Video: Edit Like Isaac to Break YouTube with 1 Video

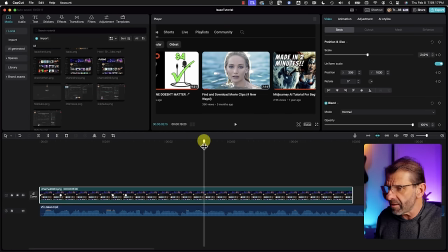And I say my channel. So when I say my channel, I want to kind of zoom out a little bit and show my channel. And I'm going to set a keyframe here because I don't want anything to happen in between though.
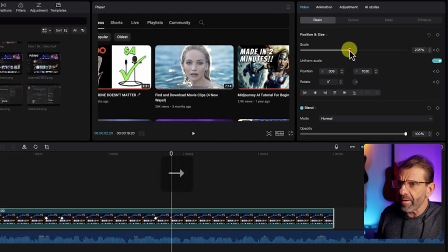I'm going to go another 5 frames. And then I'm going to scale back out and show my channel.
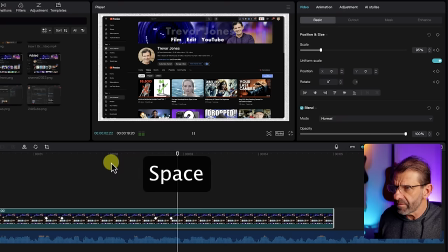And that looks like this.
So in 2 years when my channel had.
So when my channel that zooms out.
Only 20. Had only 24,000 subscribers.
That's this right here. So I wanna see that. Right when I say 24, I wanna be zoomed in on it. So I'm gonna set a keyframe here again. Go forward 5 frames.
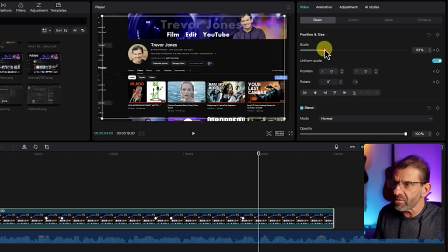And then I'm gonna zoom in on the 24,000 by scaling this way up and putting it right in the middle there.
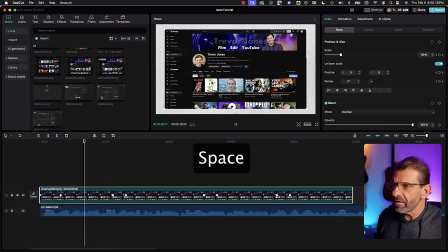And now for this part, it looks like this.
5 months ago, I uploaded my second video in 2 years when my channel had only 24,000. And that looked a little boring.
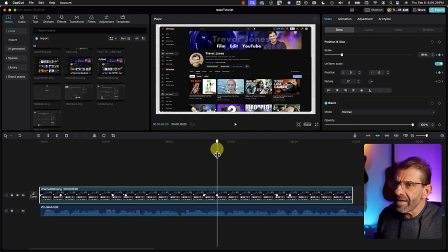because it looked almost identical that second time. So what I want to do is just not zoom out quite as much.
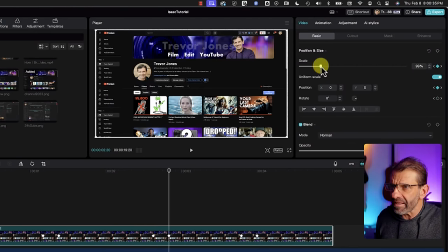I'm going to just come up here so it doesn't just match that last one. So it's a little more interesting.
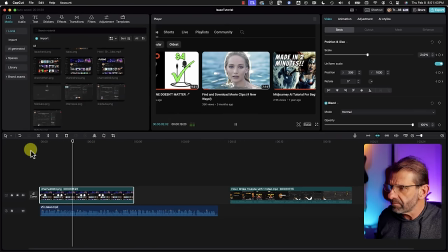And now it looks like this.
5 months ago, I uploaded my second video in 2 years when my channel had only 24,000 subscribers.
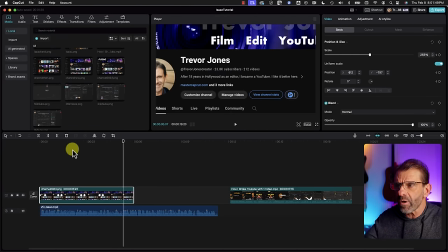And right here, there's a tiny bit of a pause, and I want it to like zoom in onto my face so we can get to the next shot.
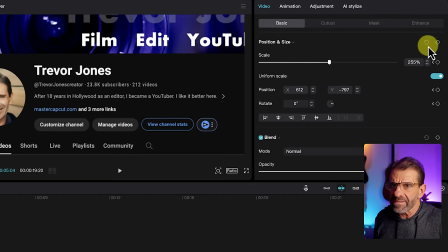So starting, I don't know, right about here, I'm going to set another keyframe, and I'm going to do something kind of drastic.
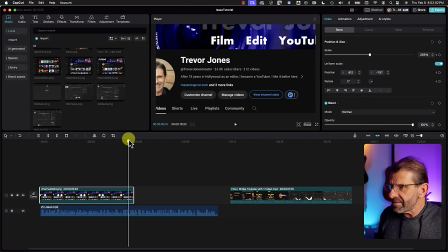I'm going to go over all the way to today. Somewhere around today, I want to have my face be right in the middle of the screen and have it be very zoomed in.
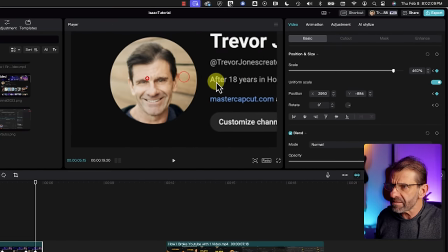So I'm going to zoom in a whole bunch and put it right there.
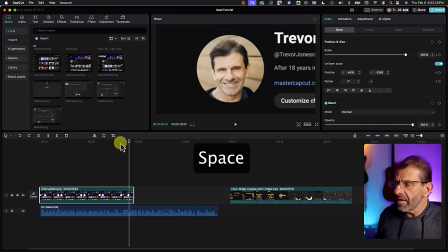That looks like this.
1,000 subscribers today.
That now right here, when we land on my face, I want the next shot to show up. So I'm just going to throw it on top here. And that's this 35,000 views.
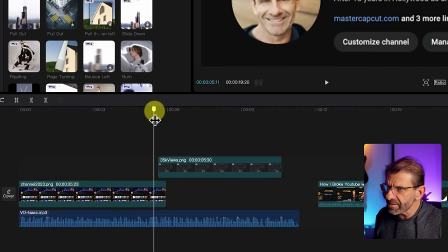Now, if we just play through this, this is coming towards us, and I want this to be coming towards us too, so it's a continuous motion.
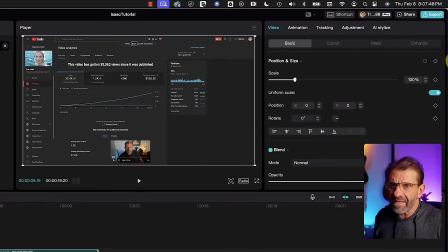So I'm positioning my playhead at the first frame, setting a keyframe, and positioning it where I want it to be.
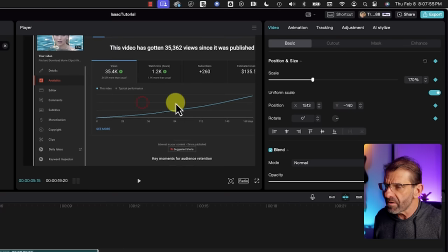I want this thing to be centered from the start, so I'm going to just scale this guy up until I can get it into the center.
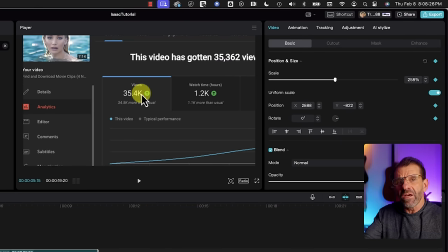Then we want to go forward about 20 frames and have this thing zooming in at us so it continues this motion here.
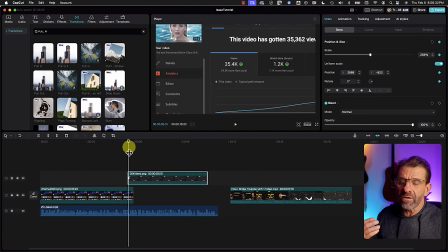To do that, to go forward 20 frames, you can use the keystroke shift and the right arrow key.
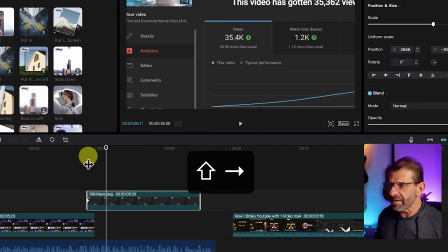So I'm gonna hit shift, right arrow twice, and that takes us forward 20 frames. We can see that with the time code here.
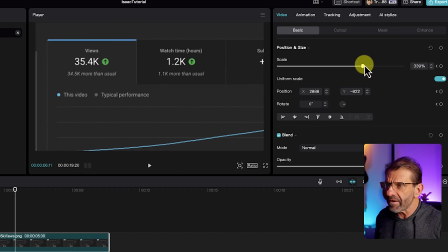And I'm gonna zoom in some more, a bunch more, and I'm gonna try to keep this guy in the center so it still looks good.
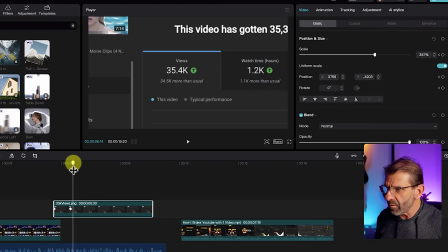And I'm just gonna have to look and see how that looks. That's not too bad. I think I want it to be even a little more like that. And let's have a look at it.
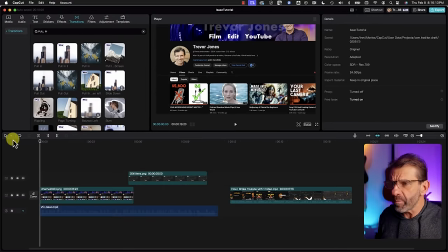Okay, now one thing you may have noticed with all this stuff, if we play this, we can see that it looks pretty linear.
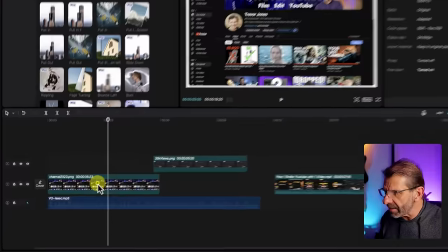To smooth it out, we want to add some curves, so we just right-click on it, and we choose Show Keyframe Animation,
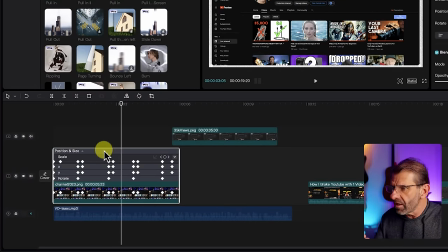and we want to add curves to the keyframes that we actually changed. We for sure changed the scale property, and I think we changed the Y property a little bit.
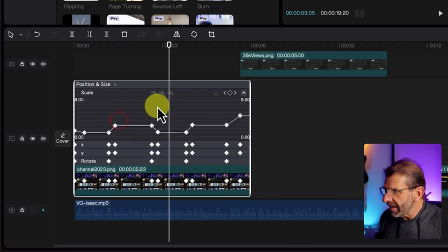We didn't do any side-to-side stuff. So I'm just going to go to Scale, double-click here, and I'm going to click on each one of these guys and add a curve right here.
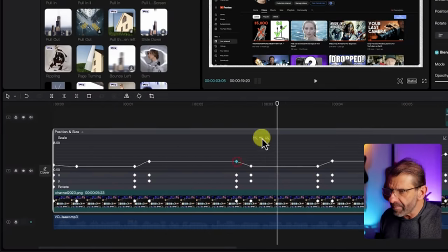Let me zoom in so you can see a little bit better. It's a little time-consuming and tedious, but it's worth it. In other apps, you have a little more control.
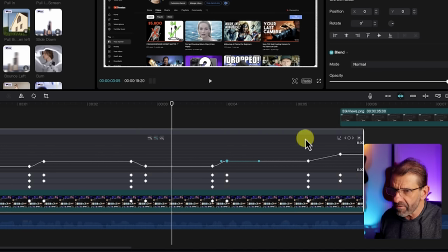In fact, we do have more control here, but usually using this default center curve instead of messing with these guys is going to give you a better result.
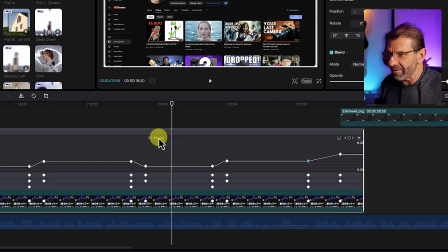Once you start messing with them, you'll probably mess it up and regret it, but it's fun to play with and get better at it.
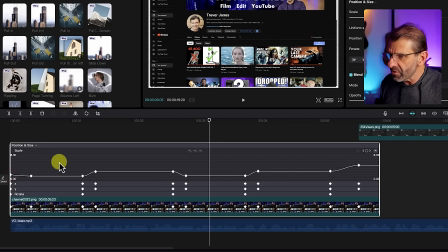And this first guy here, I can't click on it. He's too far in there. So to get to him, I just have to hit this left arrow here until I get to him.
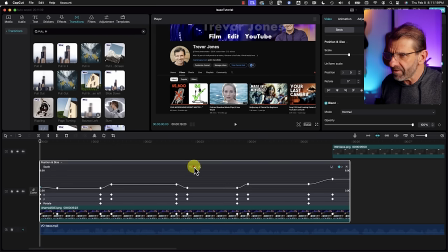And now I can add a curve for scale. Let's go ahead and look at it and see if we need to add the curves for the x-axis.
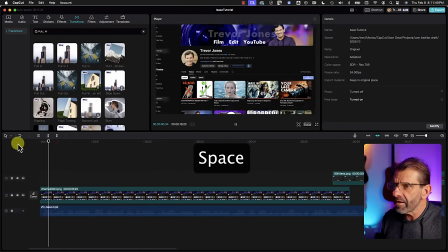I'm going to close this guy and click off of it so we can see what's going on. Yeah, see, it's got that weird thing there.
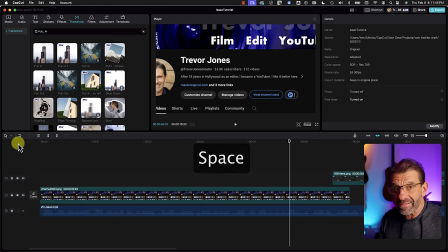So we need to definitely, when you get that kind of stuff, it's because you don't have a curve on it.
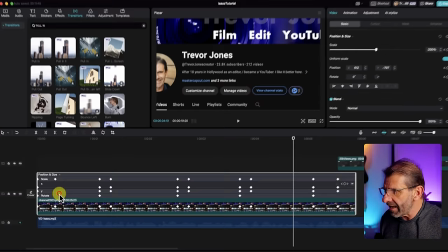So we're going to right click it, show keyframe animation, and we're just going to add curves to all of the x and the y's also, just to make sure that it's good.
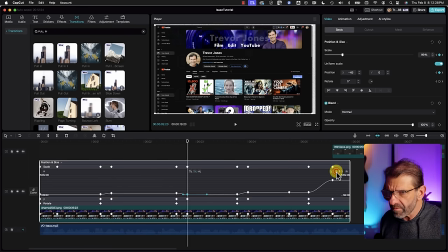You don't have to watch me do it. We'll just speed this up. Let's have a look at it now, see if it looks any smoother.